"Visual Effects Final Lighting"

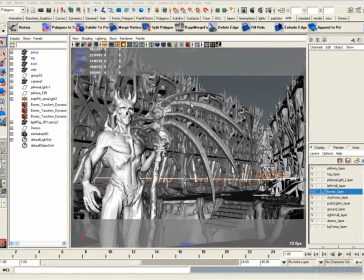All right. So what I have open now is the scene where I flipped the background horizontally to match the lookdev file from Photoshop. And so I simply just took everything for the environment. So you can see the ground, the volume primitives, uh,
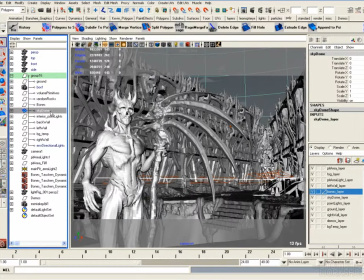random rocks I'd put in here, the bones that I'd placed, my sky dome, all the lights, the walls, and lights having to do with the environment, which is the directional lights.
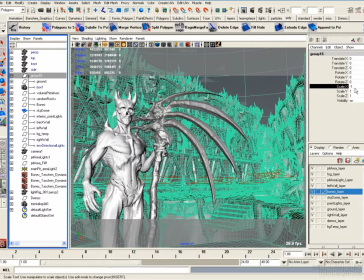And just took that group and -1 scaled it. So simple enough way to flip it horizontally.
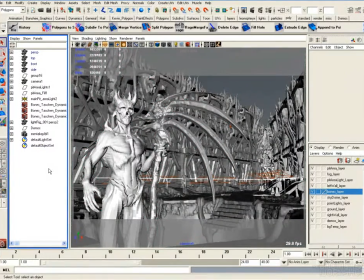And with that done, then a couple things to point out. Once I flipped the environment horizontally, and I was going to be looking and seeing more of this area, I did decide to go in and put a bunch of bones.
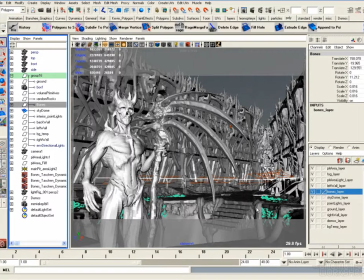I had a little bit in the scene, but I added a few more. And so I just took a skeleton model and just, that was already in pieces and just broke it up and scattered bones all over the place.
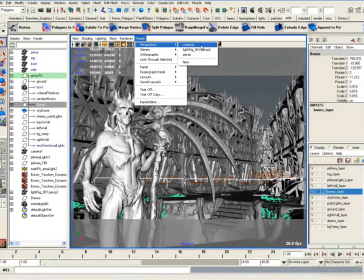So if we just go into another camera
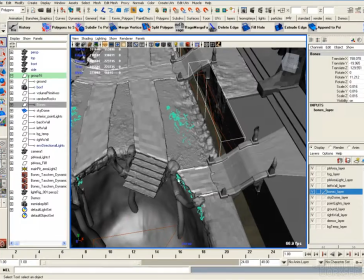and let's go and grab some of them. Blink.
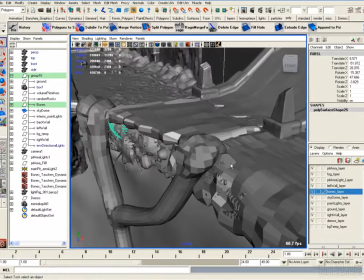You can see it's just skulls and ribs and bones just scattered around the ground just to add a little bit of detail.
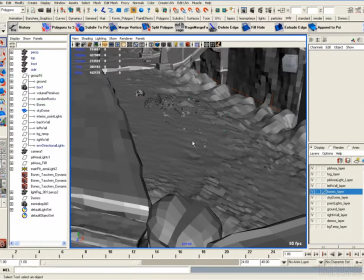They're not super obvious they're not really noticeable in the animation, but in the still, in the print,
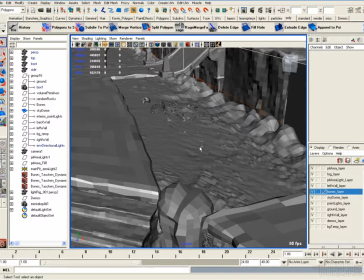which is 6K and printed about 4 feet or 4.5 feet wide, when you have a print where people can stand up,
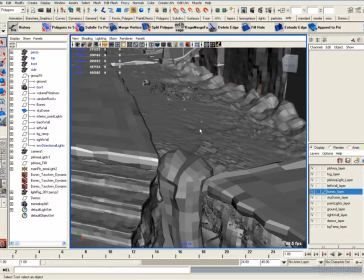close to it and sit and stare and look around for detail,
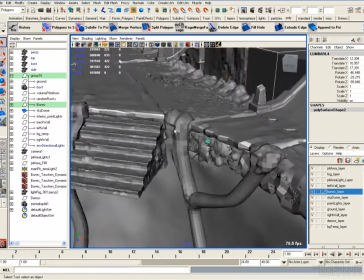I think it's cool to just have, stuff in there for people to notice.
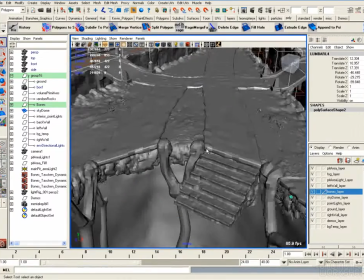And so that's what that is. And then as far as the final lighting,
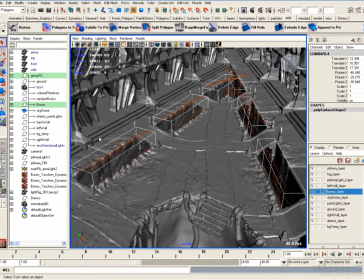so changes that occurred as a result of the look dev,
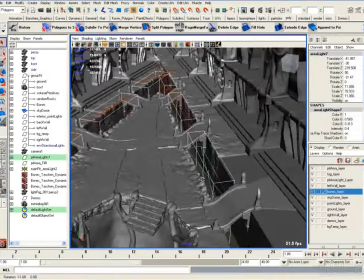I'd already decided that the lighting from the pits would be area lights.
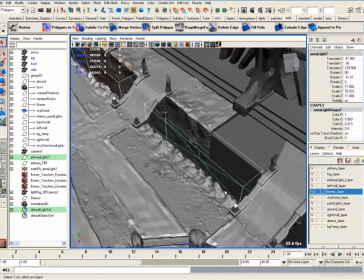So you can see I've got area lights inside here.
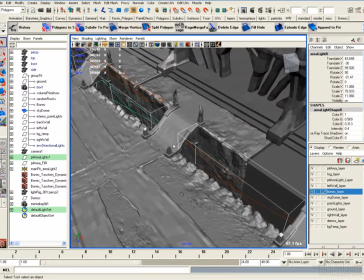I don't have one big one just because of the fact that technically, this would cast a shadow and the way that area lights deal with decay and drop off.
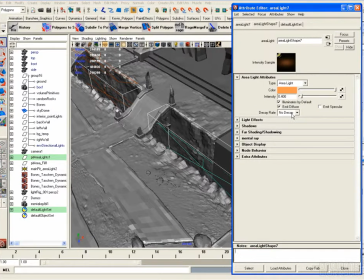Because for this area light, I have no decay on them. I'm just using the intensity on it, and it's going to cast a shadow.
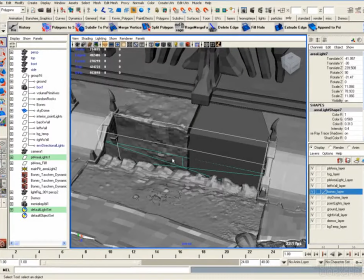Because if you turn on decay for an area light, it decays from the center out, so it'll be a lot brighter here than it is on the sides. While if it has no decay, you get this more sort of linear illumination like you would expect from the shape of the area light.
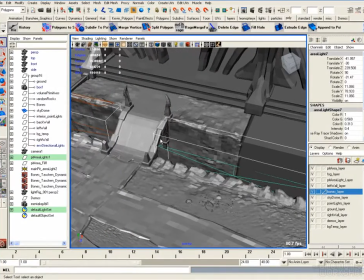So I prefer how they look without decay,
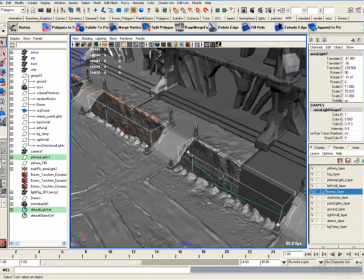but then I wouldn't get a shadow that would make sense from the bridge, so I just broke it up into multiple area lights.
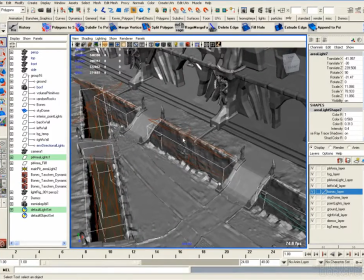And then same here,
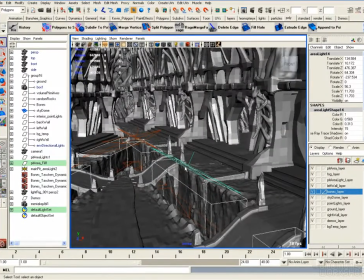you can see I made an extra area light to represent the light bleeding that would happen from the fog that's going to be rising from it.
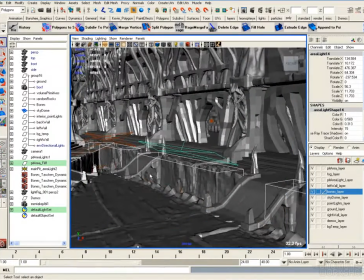Because also in that lookdev Photoshop file, the fog effects rising from the pits get a lot stronger,
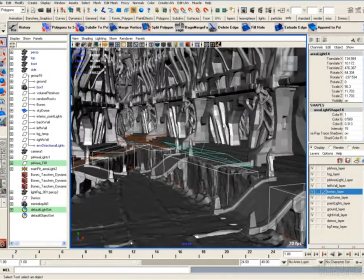and they would obviously cause light to bleed up onto the walls.
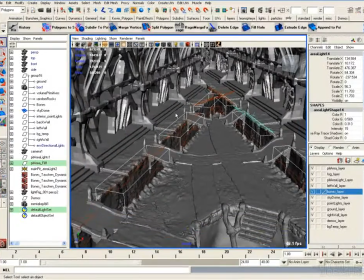So we can see I have a bunch of area lights inside here.
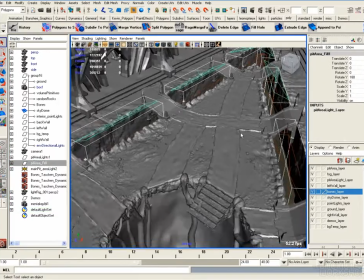So basically, I have my up area lights
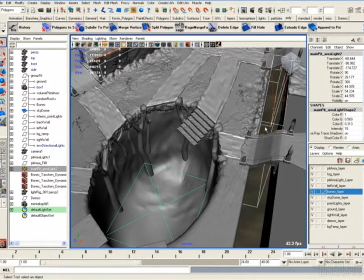coming from within the pit, the one big area light right there. I still have all the point lights that are
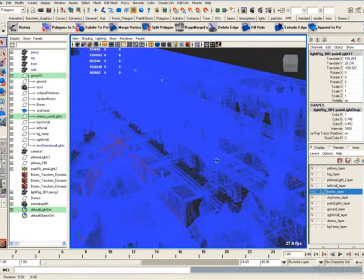inside the walls, just so it looks like there's illumination coming from inside the structure.
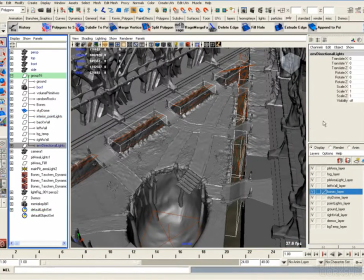And then the main lighting for the environment is these directional lights that are off right now just because I was probably doing test renders,
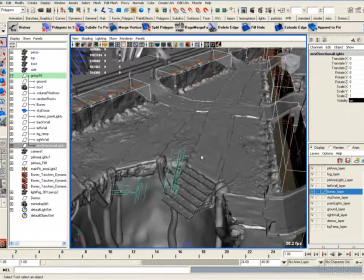but if I turn them on, we can see I've got these 3 directional lights.
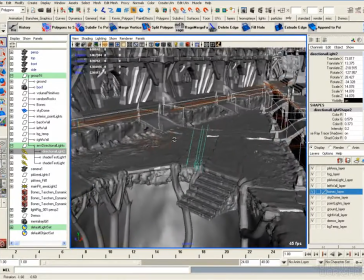So one that's coming from behind with a very low intensity, 0.2.
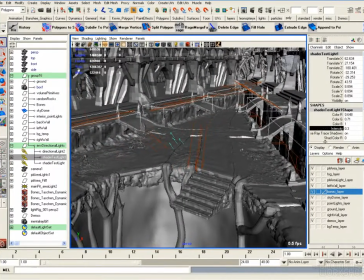One that's coming into the scene with another low intensity, 0.3.
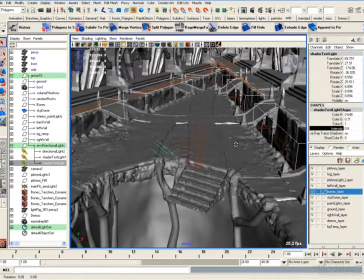And then this one, 0.8, which is sort of the key light, which we can see has a cool color to it.
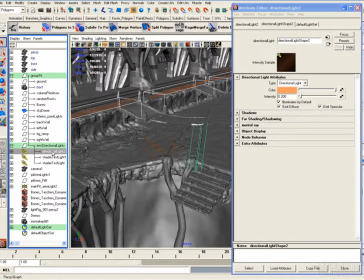While these you can see also have a cool color, and that one's a warm color, the one coming from behind.
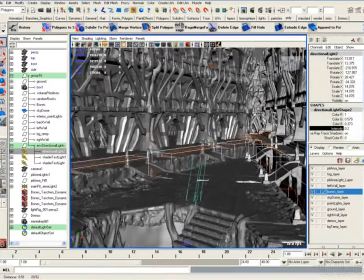So I have one warm light because I decided at this point I wanted the sky to be warm with a couple cool lights.
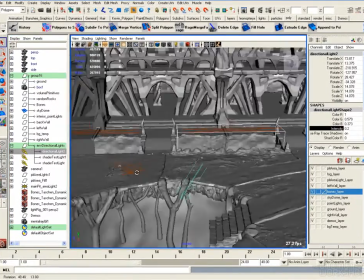So we're just creating a warm, cool color palette in the image, relatively saturated.
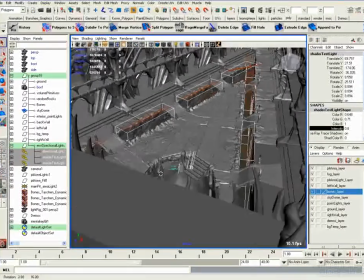And that's basically the key lights for the environment. So the entire environment is 3 directional lights,
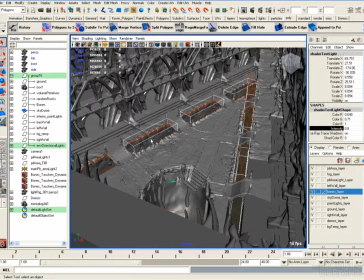a bunch of area lights for the pits, and then a bunch of point lights inside these structures.
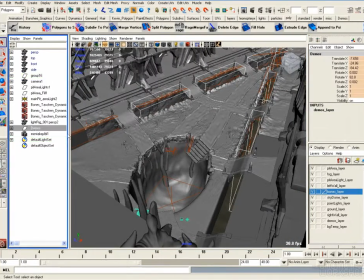But the character is actually lit differently because I rendered the character separately and composited it.
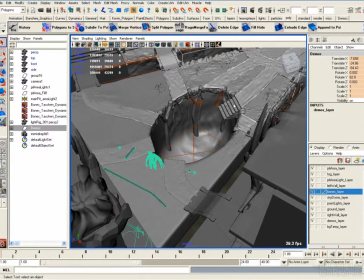So the lighting that's on the environment is not the same as lighting that's on the character.
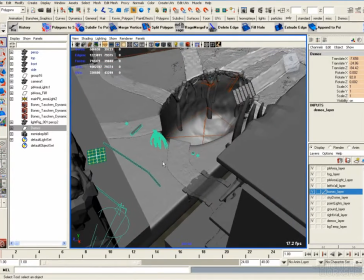And so, meaning that since I rendered them separately, I wanted to sort of light him where he's still using the main directional lights
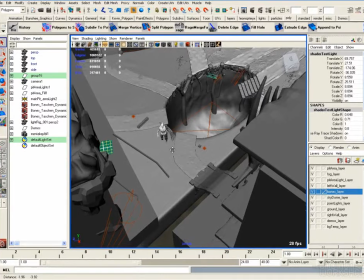for the environment, but I also wanted to go in and do a couple specific things for him.
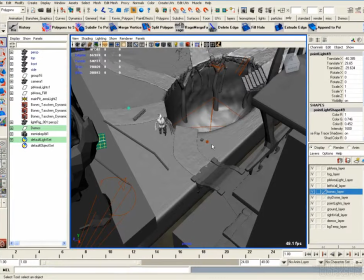One is, if you remember before, I did have these point lights
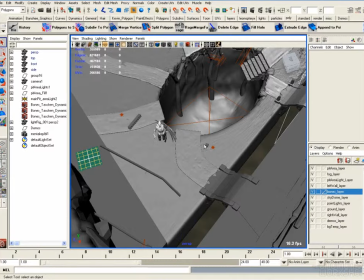on the sides, but based on the paint over from Photoshop,
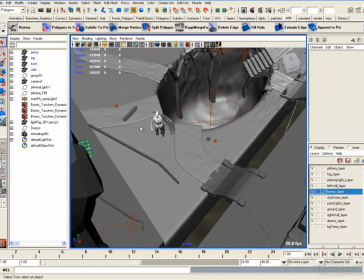to create some cast shadows onto the character, to make things make it feel like there's more objects off camera behind us and to the sides.
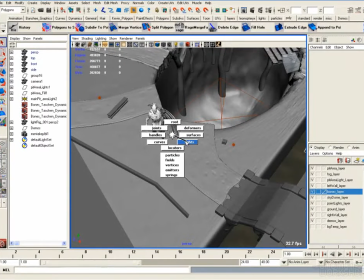What I did to create the shadows that are raking across the character is I just added some objects that would literally cast shadows.
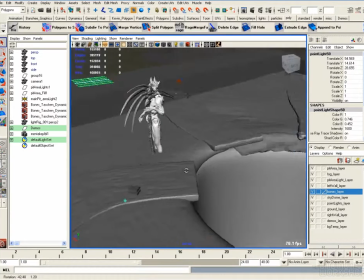And so you can see that I have a point light here, and I have another point light here.
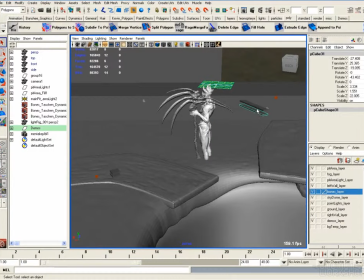And then these objects are literally in there to create shadows.
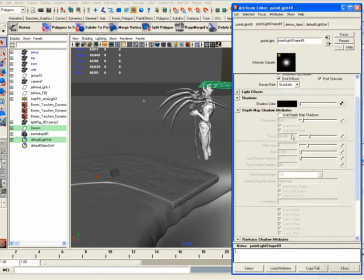And these point lights, if I look inside here to shadows, you can see are creating soft shadows.
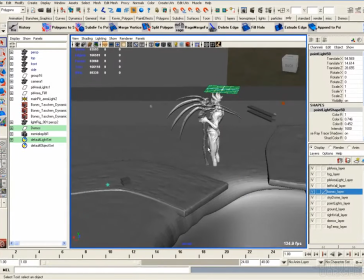The light radius is at 1 for both of them. And so that's creating the shadows that are raking onto the character from the sides.
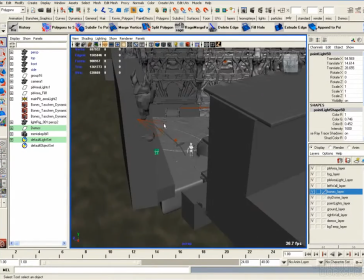And then you'll see I went and took
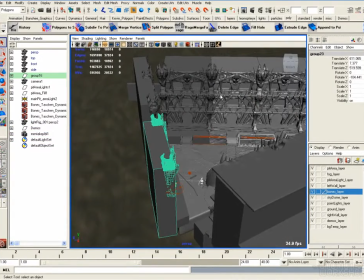my, some of the elements from the walls and copied them and put a cube,
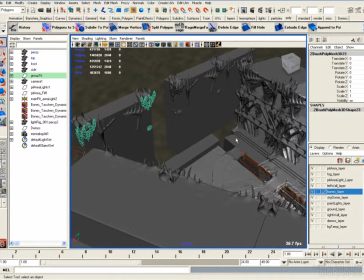just being interested that, if I get any cast shadows from my light that's coming into the scene
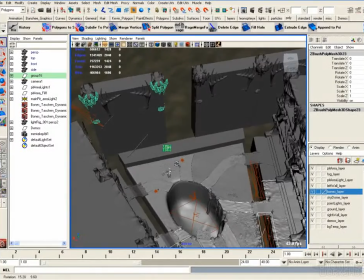in the foreground, to darken it, because if we go back to Photoshop,
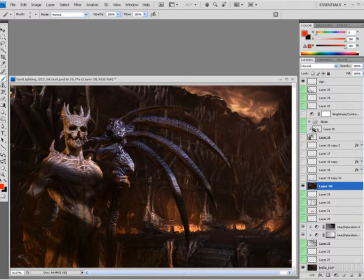the whole foreground in here in this lookdev file got a little bit darker, as if there's, a large wall casting a shadow.
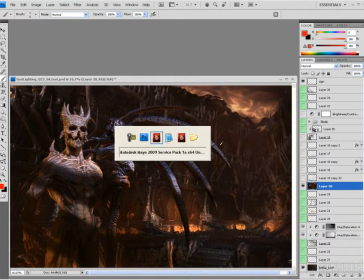And so therefore I created that in 3D.
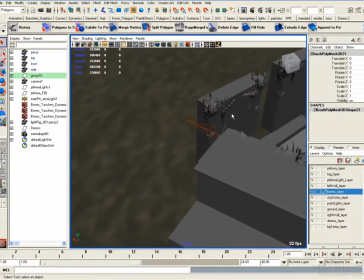But then there's a little bit of a gap right here, and I have this point light that's illuminating the character.
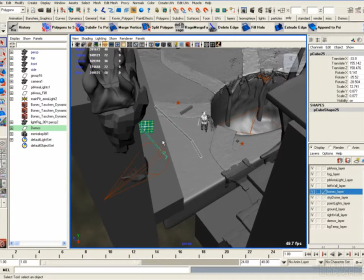And then I created a couple objects in front of that point light to cast shadows on him.
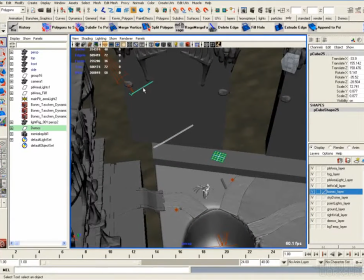So it obviously took quite a few test renders to figure out the correct positioning for these objects that are casting shadows onto him. And so the reason, for example, that I have one closer
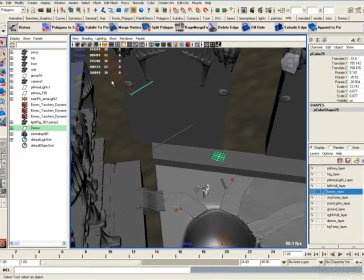to the character than the other has to do with the fact that I'm using ray trace soft shadows on this spotlight, as we can see here. Then an object that's closer to the light is going to create a harder shadow on the character,
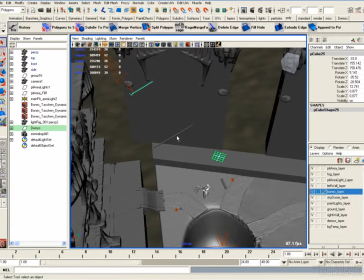or rather a softer shadow, and the object that's closer to the character will create a harder shadow onto the character. And so therefore I'm getting a variety of edge weights or edge softness,
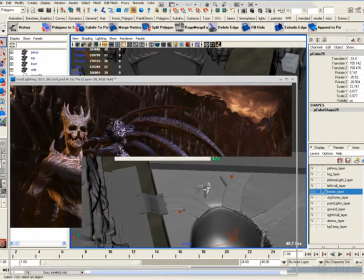which also will imply intuitively that effect.
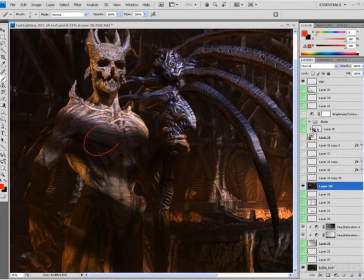So you can see in this paint over that the cast shadow in this region is soft, while this one here is hard.